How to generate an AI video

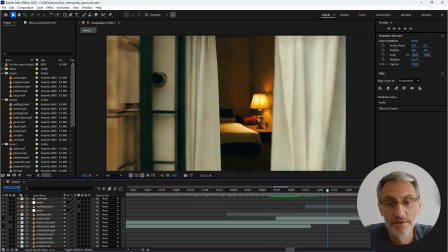So this is the video of the zooms in, which doesn't make any sense.
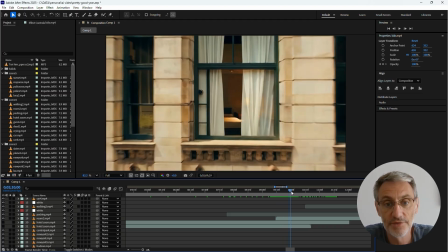We then layer over this one, which is the video through the window into the room, and we try to match up as best we can.
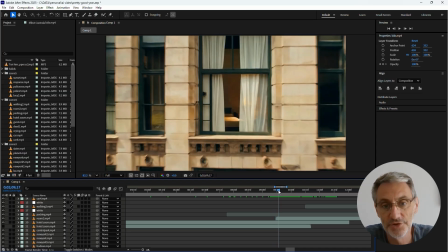So you don't really see the join. Obviously, it's a bit of a join, but it's not that bad.
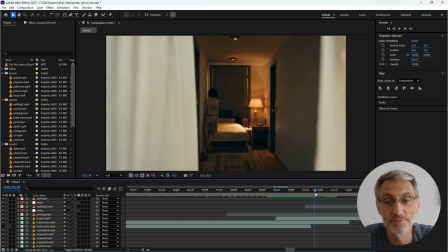And it looks like one stream shot from outside inside.
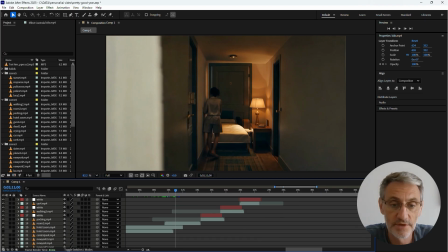Other thing we did, if you go on with all the when she opens the door, the killer's firing his gun and the flash of light.
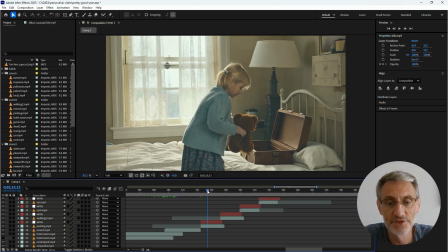Rather than having a shot for gun, which looked really cheesy, I just put a white effect.
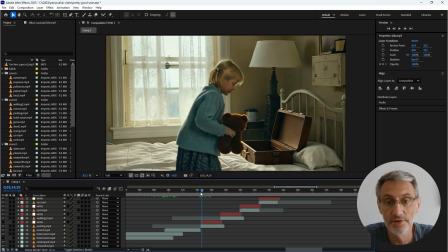So each video is just a simple generated video, the girl putting the things in the bag or the girl getting in the car. But each one, on the music, you do the flash of light, so it sounds like it gives the impression of the gunshot going off without having to show a gun. And the last one would have had another flash of light.
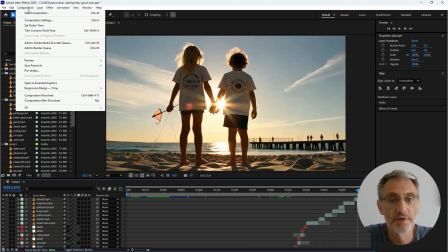And then when you're finished, you can just click the video and render it out.
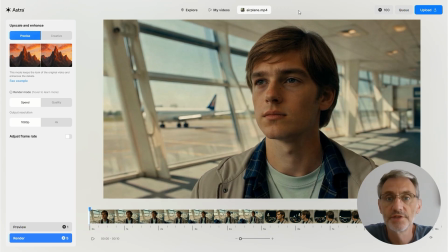Once you've done that, you took it into Astra, and Astra is an upscaling tool. So the videos I generate with 720, and here you can put in a video and you've got different render modes. You've got ones we do precise and then creative, and I went creative, bold, all in.
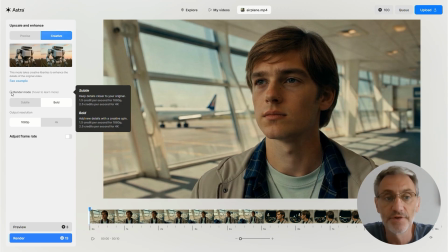It's all become a little bit too shiny perhaps for a 1980s kind of feel.
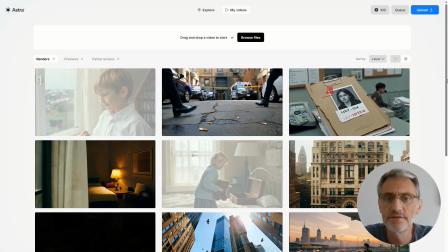You can preview, you can render, and these are all up to, I think it's 15 seconds. So I had to chop the video into bits and then push each one through the upscaling.
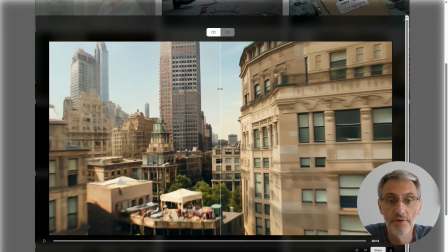You can see the quality here, the split screen. So see on the right, you can see that, and on the left is the original. The quality of the buildings, what it's created, is, I think, is fantastic, which is why I used the bold. It filled in a lot of spaces. And run it so it goes past this building.
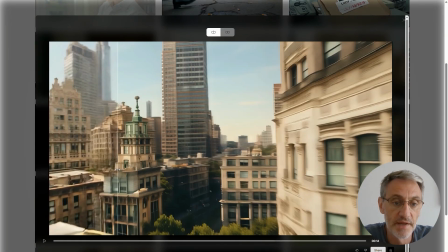Again, just the quality there that's just a blurry mess, and that's got detail and windows and angles.
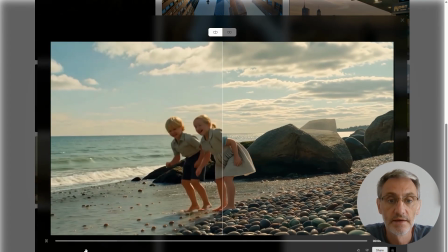And again, another scene, the kids playing, and if you look at the quality of the water and the pebbles,
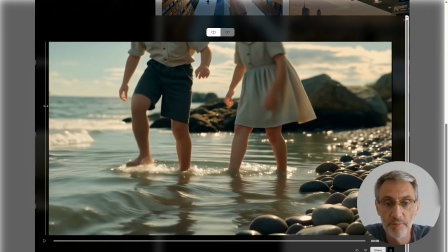it just makes the whole video pop. I think it's a fantastic upscaling tool.
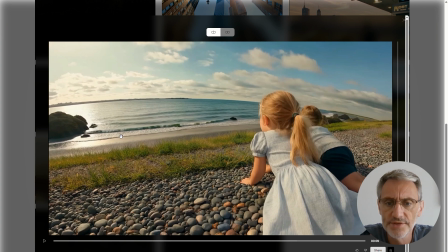And again, I think I did it. This the girl lying down. The quality of the dress before and after, that's just a blur. And then once you put the upscale on, you can see all the detail, almost the stitching.
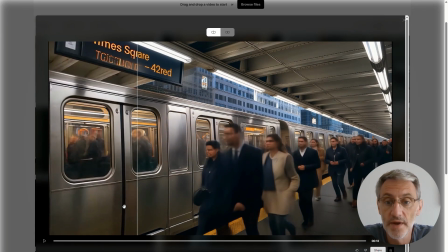In fact, I think it's a tool. And again, in the subway, the original, everybody's very, very blurry, and it's tried to give them facial features and glasses, and it just cleans the whole thing up, which is why I use Astra upscaling.
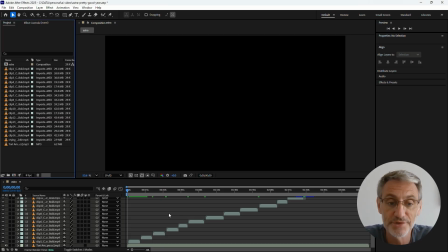So that's another video from Tim. Then eventually you get all your Astra upscales and you reposition them back in After Effects.
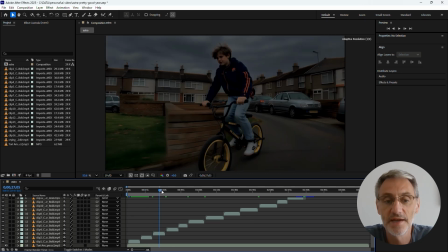So as the kid's playing, and then on the bike, and then the next shot is more kids playing, and then his bike, and you just layer until you get right to the end.
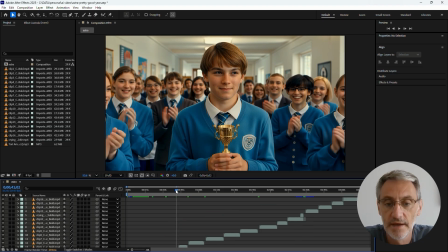Scroll up right to the end. There's one extra bit there.
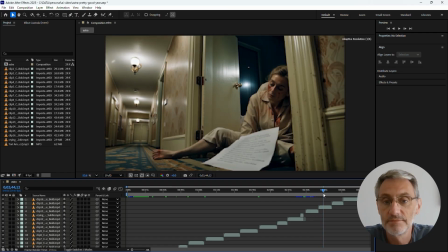There's the window scene, the death scene, the police, all the way through.
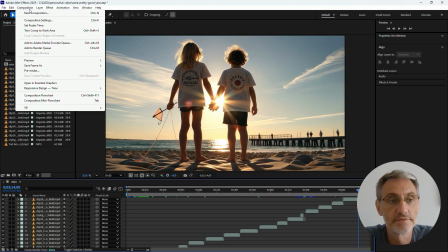And that's your final video. Render it out, job done. Thank you for watching.